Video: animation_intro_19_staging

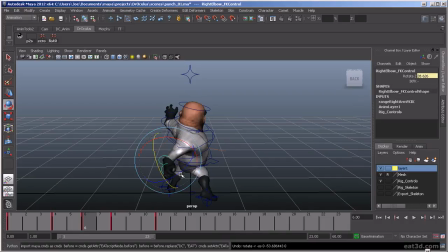So you want to try to keep some negative space between the objects, so it gives a much stronger silhouette read. The arm's looking a little bit broken here on this wind up.
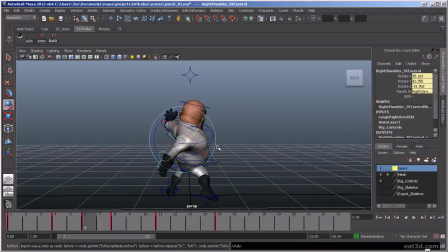So we might want to nudge the arm, the clavicle back a little bit. Maybe it doesn't go quite that far back. Again, these are the things. If I could, I wish I could have that arm back there,
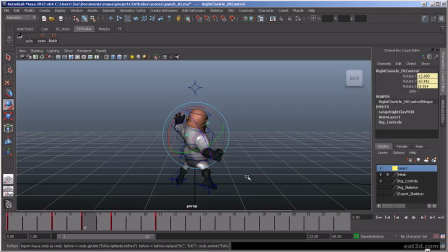and have it read well for the animation. But he's too contorted with his specific proportions. It's not really working out.
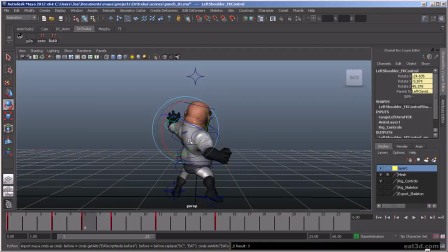So again, here I want this arm from the player's perspective. Want it to be out away from the head, so we get this really nice silhouette that reads.
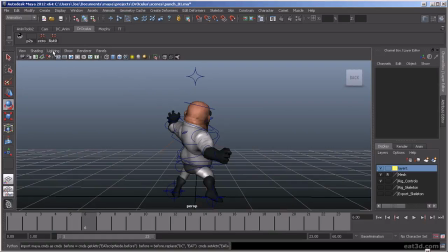If we turned off all the lights, lighting, use all lights, you can see that silhouette reads. It looks like he's winding up for a punch, or you get a pretty clear read on what all the limbs are doing.
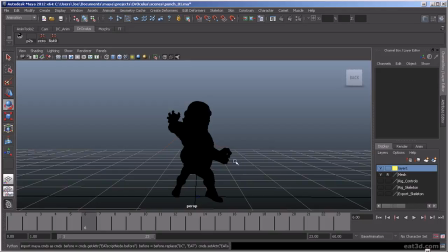Maybe if the fist was a little stronger, it would read more like he was getting ready to throw a punch than what it is. So that's really important.
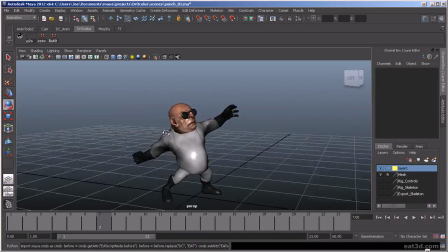thing for us to work on, as animators, is really exaggerating as much as we can and get the most we can out of the characters we're animating, and in doing so within the confines of the rigs,
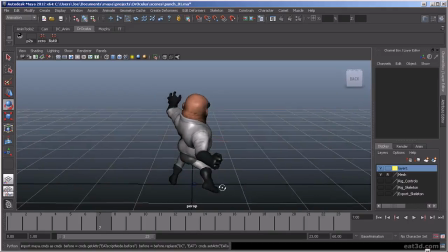for those characters and the limitations that we have when working on them. So, and again through the punch, like we were showing before in that reference where he had that punch really kind of ended there.
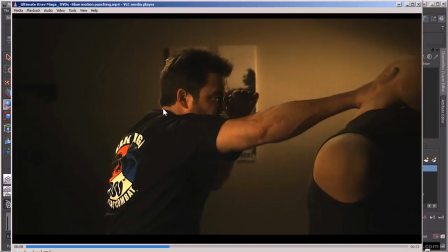Let me pop up the video again. It was pretty straight on. If we looked at it from behind, you may see this arm, to the right of his shoulder a little bit, or it might be right in front of his face and you'd lose it entirely.
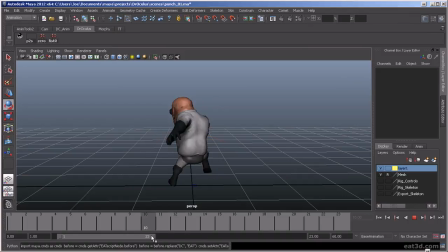So instead of ending it there, we want to have that follow through where it comes through here so the player gets a good solid read, on that punch coming through. And then it also helps to convey the sense of power in that punch.
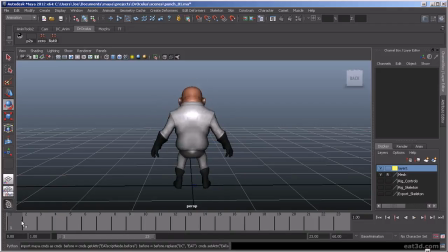Right. And another thing too, so that's really important when we're talking about staging, is making every action read from the player's perspective.
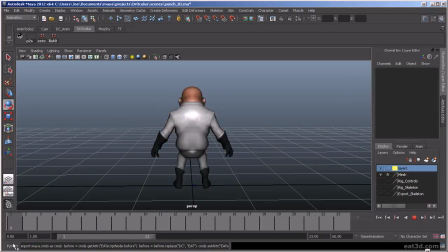And that's really pretty challenging for game animators because you're not always sure what view you're going to be in. Sometimes camera might be here or here. You never really know. So you have to kind of go with the law of averages.
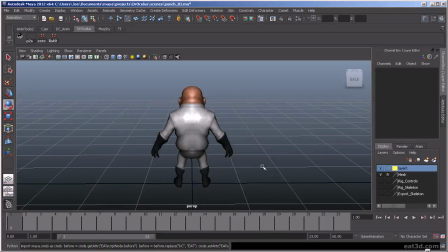Figure, okay, and this is specifically talking about player animation for a third-person style game, that, okay, this is about where the camera is going to be. And you always want to check your animation out to make sure, it's reading, from this particular
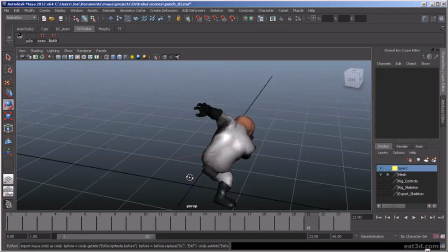viewpoint, so it's reading. And it may not look the best necessarily from the side.